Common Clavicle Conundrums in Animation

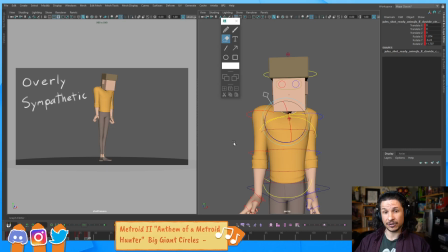2724s
Clavicles have to be in your animation, period. Nothing more. Now, does that mean that we always have to pose them? No. But we need to have a reason for not posing them. If the character is supposed to be like frozen in ice and just kind of in a T pose, yeah, then we don't need to pose it.
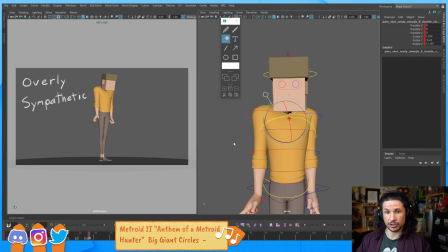2743s
Otherwise, think of where that clavicle should be. So that's pretty much it. Those are the common issues I see with clavicles. And again, it really boils down to just posing them.
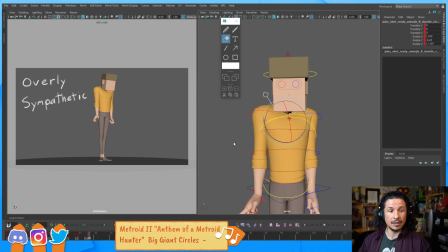2760s
Really, you just have to pose them and think what they are doing. So yeah, I hope that helps, and I hope it made sense.
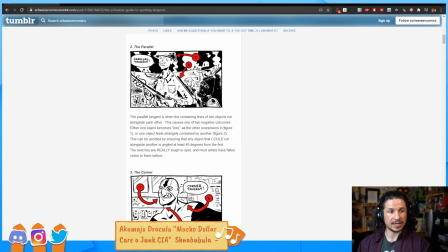2768s
Recently, I've been experimenting with the X-rotation clavicles to shape the chest and back for things like breathing, but I haven't heard of X-rotation clavicles talked about a lot. The big reason is that they don't really rotate in X that much.
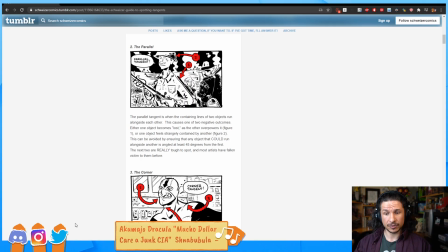2781s
Usually it's just a subtle motion. Now, that's not to say that we're not going to use it, but it's a very kind of rare case.
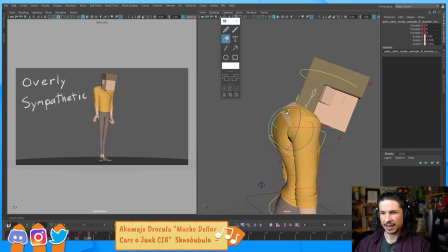2790s
So for example, here I could use the X rotation to shape the back a little bit, but more often than not, it's just going to start caving in the chest. And if I do this the other way, it's going to start caving in the shoulders. So leaving them at default tends to work pretty well.
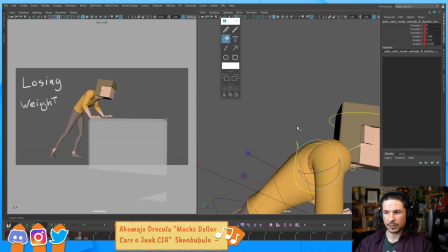2807s
Now, in cases like this, where we have a little bit more weight that we want to kind of curl the back,
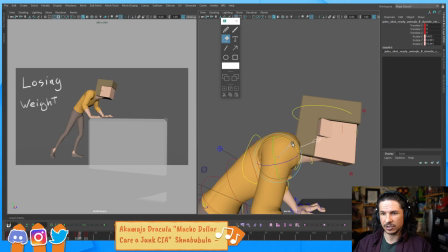2813s
I might use just a little bit of X rotation to help shape that just a little bit. So it is definitely something I will think about, but very rarely and only in very extreme cases.
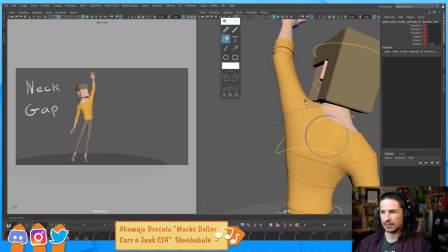2828s
So for example, here, I might think about a little X rotation here, just to kind of
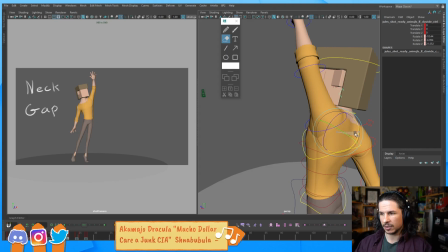2838s
pump up that pectoral a little bit more. But again, very, very little.
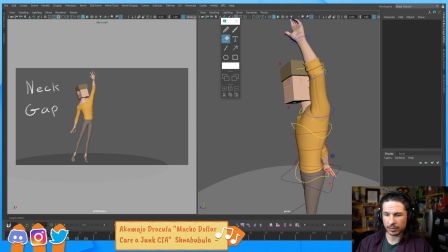2844s
It's just a slight shaping. Most times I use this is when you are starting to get some distortion. If you're really exaggerating a pose, that's when the X rotation will start to come in.